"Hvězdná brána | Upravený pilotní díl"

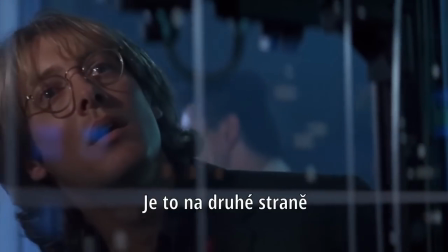250s That's right, Jackson. It's on the other side of the known universe.
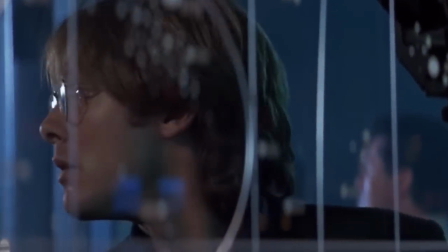257s
Ze seriálu ale víme, že to není možné, protože adresa ze 7 symboly do jiné galaxie vést nemůže.
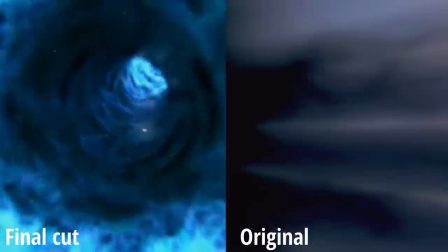264s
Sice byla změněna animace červí díry, ale pravidla toho, jak funguje, by měly být stále stejné.
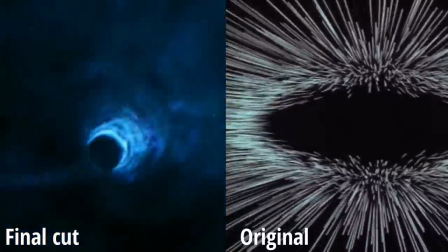270s
Krom malé úpravy, kdy novější červí díra dopravila O'Neilla na Abydos, o poznání rychleji.
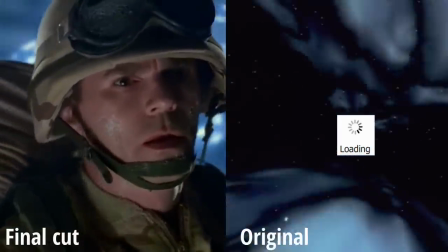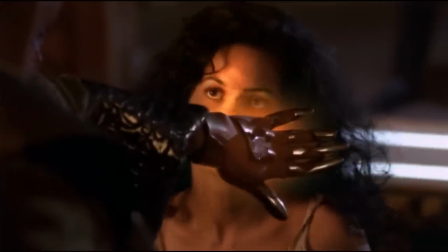282s
Nejspíš si všichni pamatujeme na to, že v původní verzi se tvůrci nebáli ukázat plnou ženskou nahotu.
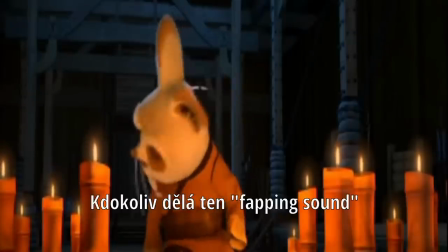291s Would whoever is making that flapping sound quiet down?
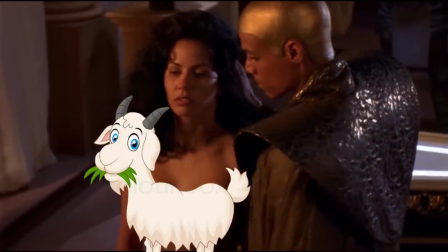295s
Byl to jediný díl v seriálu, kde se k tomu odhodlali, protože se později rozhodli pro více rodinný a dětem přístupný styl zábavy.
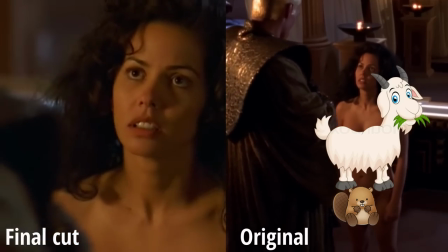303s
Později byla ale nahota odstraněna i z Final Cutu a všechny scény byly upravené tak, aby nebylo vůbec nic vidět.
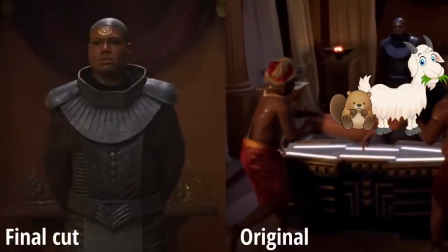310s
Buď byla Shari natočena zezadu, přiblížili scénu jen na její obličej, anebo udělali prostřih úplně jinam, pokud neměli obraz čím nahradit.
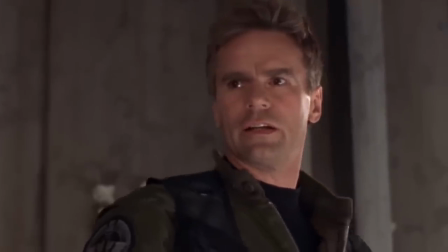318s
Jak jsem říkal na začátku, i přímo konec pilotního dílu byl změněný.
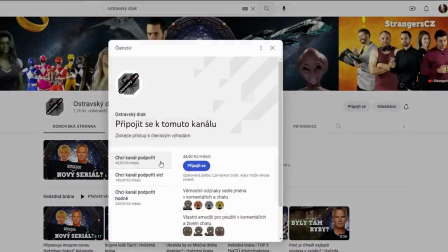322s
A než si povíme jak, tak vám v rychlosti řeknu, že pokud vás videa baví a chtěli byste mě podpořit, můžete tak učinit přímo tady na YouTube a stát se členy mého kanálu.
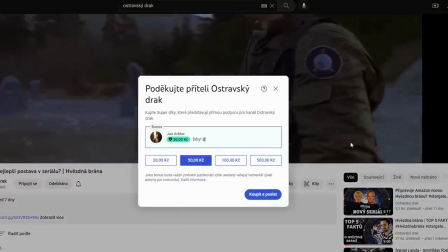331s
Informace naleznete pod tlačítkem Připojit. A pokud nemáte rádi pravidelné měsíční platby, je možné poslat příspěvek pomocí YouTube Děkuji.
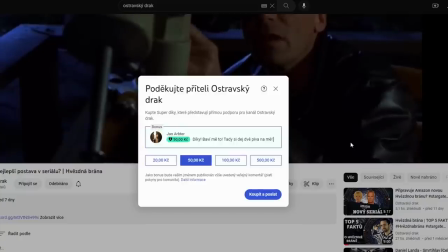338s
A tím ukončujeme reklamní pauzu a hurá zpátky na video.
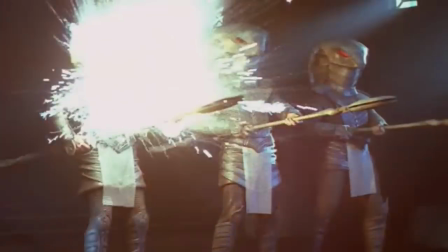342s
Jeden z důležitých dějových zvratů příběhu byl ten, že T'Elk zradil Apophise a přidal se na stranu lidí ze země.
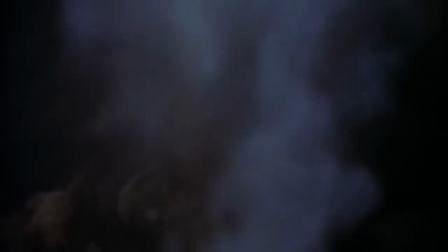349s
Tvůrcům ale přišlo, že jeho proměna byla moc náhlá a neuvěřitelná.
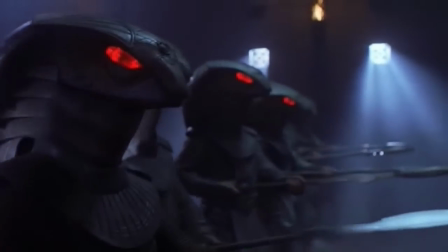353s
Takže do Final Cutu přidali spoustu scén, kde T'Elk pozoruje Goa'uldy, kteří dělají zlé věci a tiše je soudí.
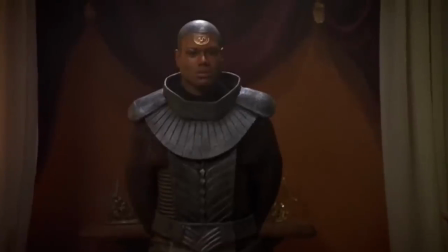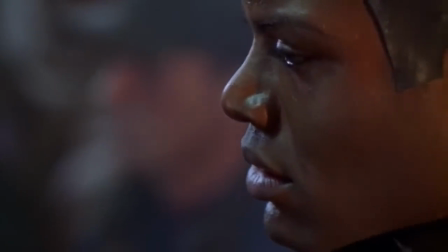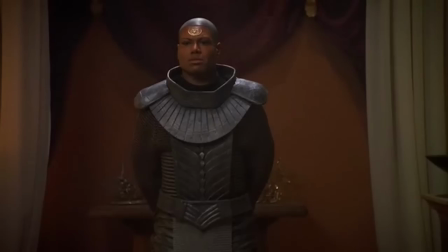375s
Tyto scény měly pomoct divákovi předpovídat T'Elkovu zradu a jeho jednání tak mělo být uvěřitelnější.
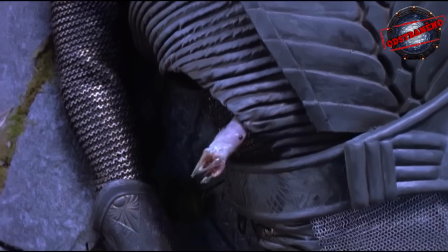382s
Největší změna však proběhla u majora Kovalského. Ve finální verzi totiž na bojišti neukázali scénu, kde do něj vnikne Goa'uld spadlého Jaffy.
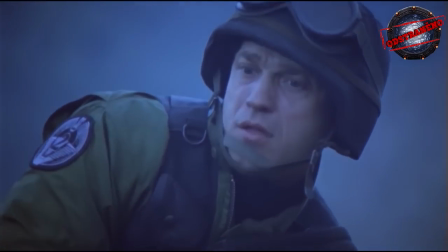390s
Celý tento moment je vystřižený z důvodu, aby pilot fungoval jako samostatný film a měl řádné ukončení.
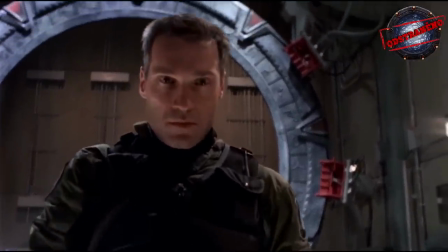396s
Z toho stejného důvodu divák neuvidí ani ikonickou závěrečnou scénu se žhnoucíma očima, která je taky odstraněna.
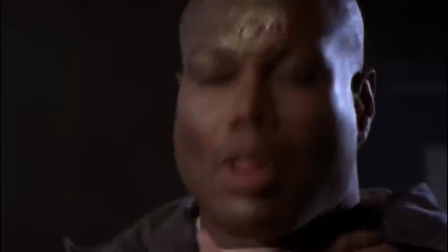403s
Kdo tedy po Final Cutu vyrazil přímo na druhý díl, ve kterém může Kovalský Goa'uld, bude nejspíš slušně překvapen.
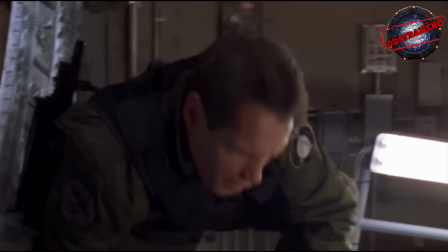410s
Ovšem tahle situace nemusela vůbec nastat, pokud by se někdo více zajímal o omdlévajícího majora.
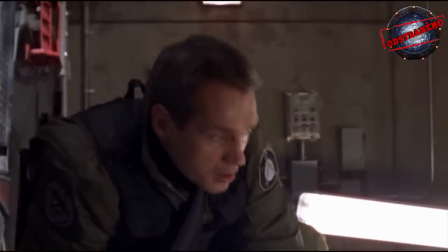417s Kovalský, není vám nic? Ne, nic. To je podezřelé, okamžitě na ošetřovnu.
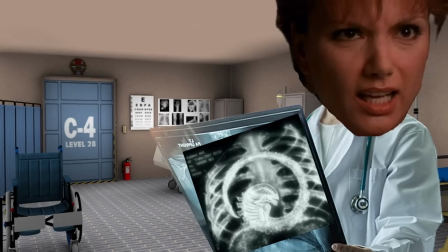424s 5 minutes later. Co je to tady za hnusnou máničku?
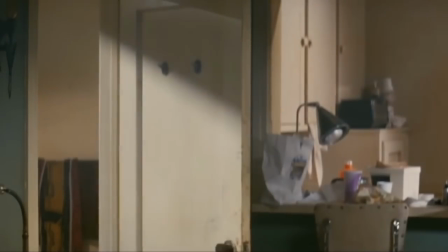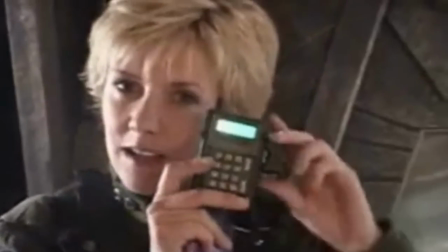434s
Ale abychom byli chvíli zase vážní, scény se nevystřihovaly jenom z Final Cutu. I později v seriálu se některé scény nedostaly ven.
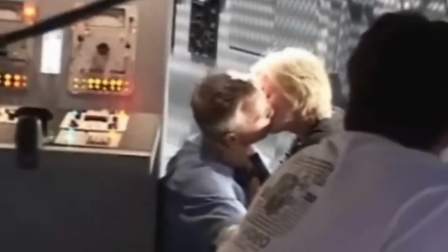441s
Připravil jsem si dvě a i když kvalita videa je fakt bídná, tak věřím, že jsou obě zajímavé a každá z úplně jiného důvodu.
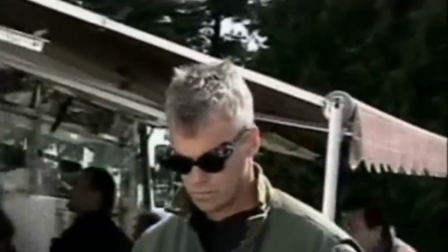448s
A na tu druhou si určitě počkejte. První je Atlantis, kdy Zelenka a Rodney probírají adresu s 8 symboly.
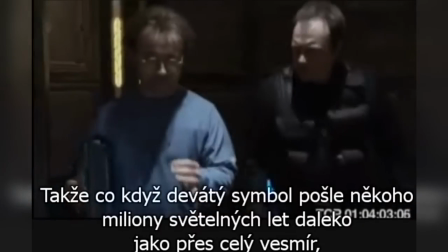455s What if the 9th Chevron, instead of sending someone tens or even thousands of light years away, can send someone millions, like across the universe.
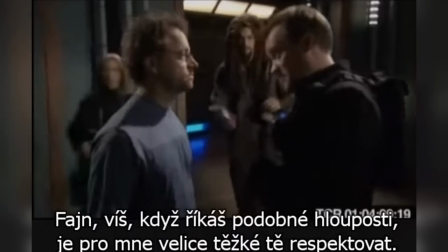463s Okay, you know, when you say stupid things like that, it makes it very difficult for me to respect you. Okay, fine. Enjoy your mission.
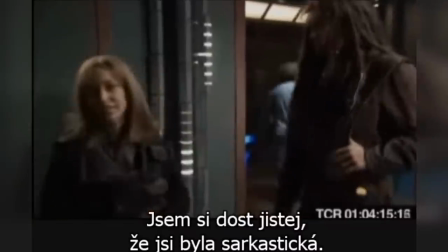468s Thank you, Radek. I'm pretty sure he's being sarcastic. Thank you, Ronan.
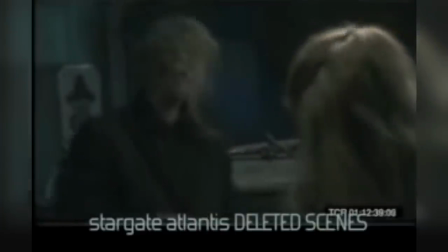474s
Ve druhé scéně v epizodě Trio ze Stargate Atlantis Samantha Carterová a doktorka Kellerová probírají různá témata, aby se zabavili při vázání uzlů.
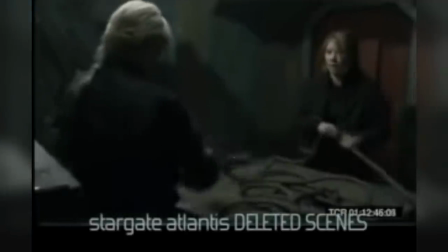483s
Po nudných tématech, jako je práce, se dostanou i ke vztahům.
Anyone back home?
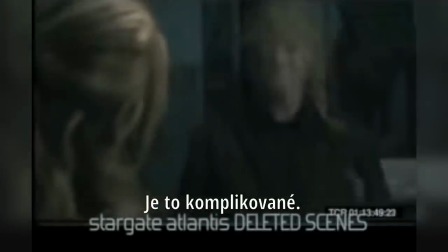490s Yeah, thought so. Spill it. Well, it's complicated. Show me a relationship that isn't.
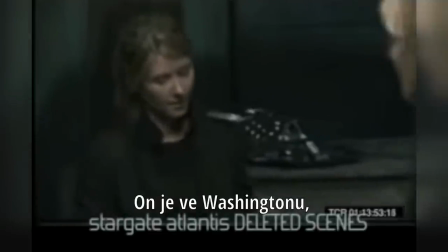496s Yeah, he's in Washington, I'm here.